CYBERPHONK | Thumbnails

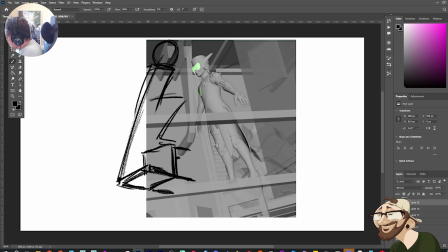So it's something like this.
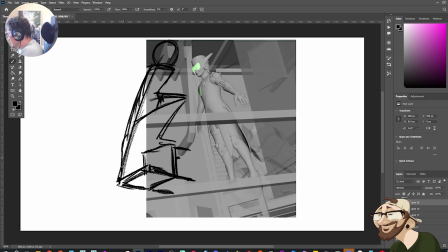Now, the foot. I like the idea of it kind of on its tiptoes. It might be a little bit more tricky, the perspective of it.
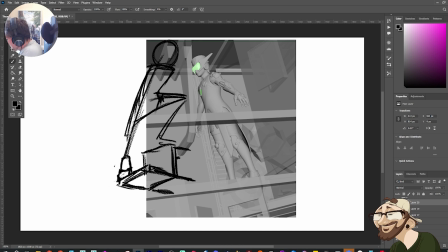Maybe something, yeah, something like this. Again, I'm not being too selective over the shapes or the lines.
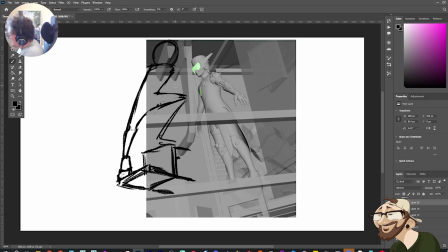I'm just trying to find the overall gesture. And then the head. I'm not sure what I want to do with the arms either.
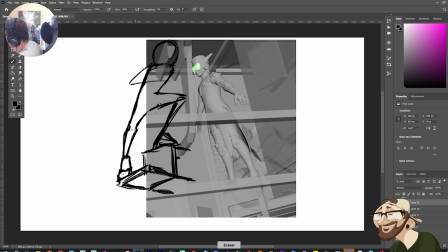If I want to have one arm like come over, have an arm here. Could do something like that, or I could twist the body in. Like if I do this, I get this very strong line that comes through, which is quite cool.
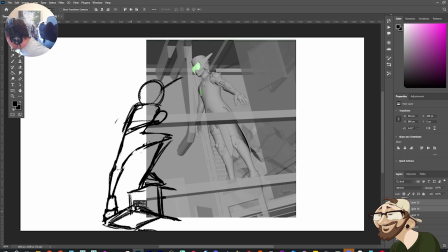If I just select these, if I select both of them. Like I could do something like this.
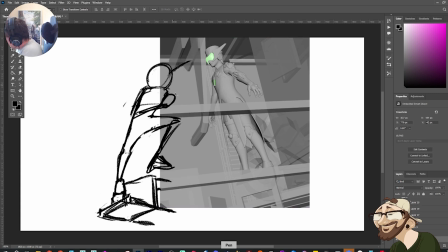Oops.
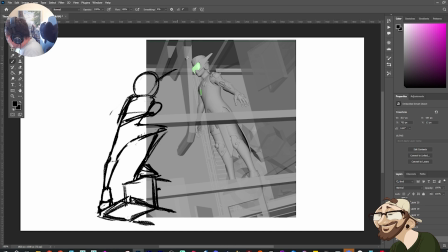Wrong buttons. There you go. Something like this where we're coming through like so.
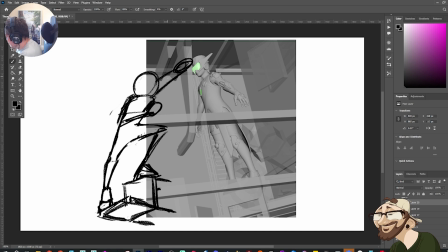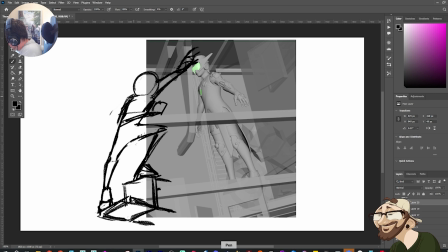And then I don't know what if I don't want to drag the head. That's the thing. I want to still be leaning down and looking down. So the head would be more like here. Something like this, maybe.
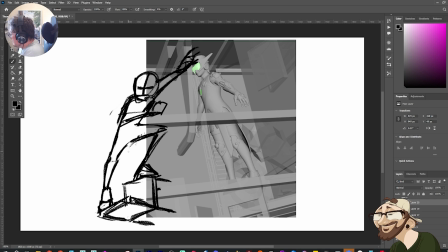I probably will experiment with this one quite a lot. I like the idea of stepping down. That's the main incentive here. I want to have one leg leading down, the other one coming through.
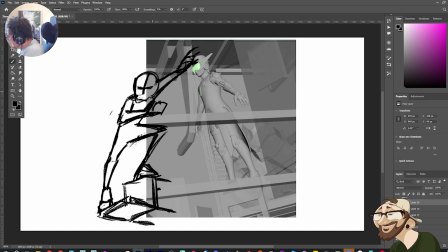Something like that. We'll keep going. We'll just stick with this for now. And then, like, you know, there's got, again, we have these, like, trailing parts that come through the body, so we can drag those behind.
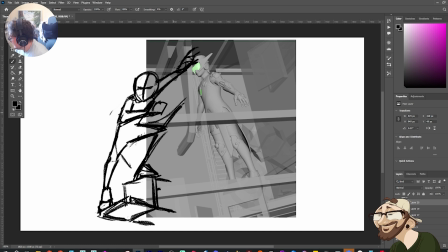Kind of thing, which would be pretty cool. I think it, like, goes over the top. So, like, we can wrap those around, kind of thing.
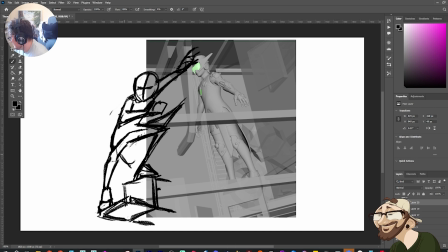All these extra pieces will make it feel more dynamic.
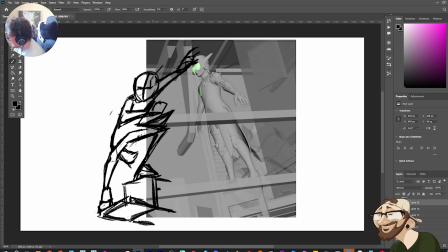And then obviously she has these like pieces on the side of her head, which you can see there. So they also will like add to that rhythm of the shot, of the pose, as it's coming down. Yeah, I think we'll go with that. So I'll just merge those layers.
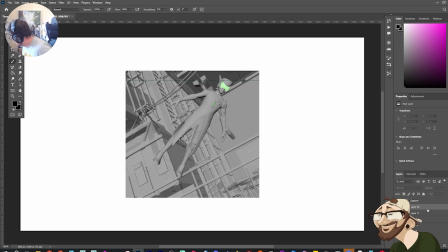And then we'll go to the next one. This is the last one for this stage of the shots. Just check the chat.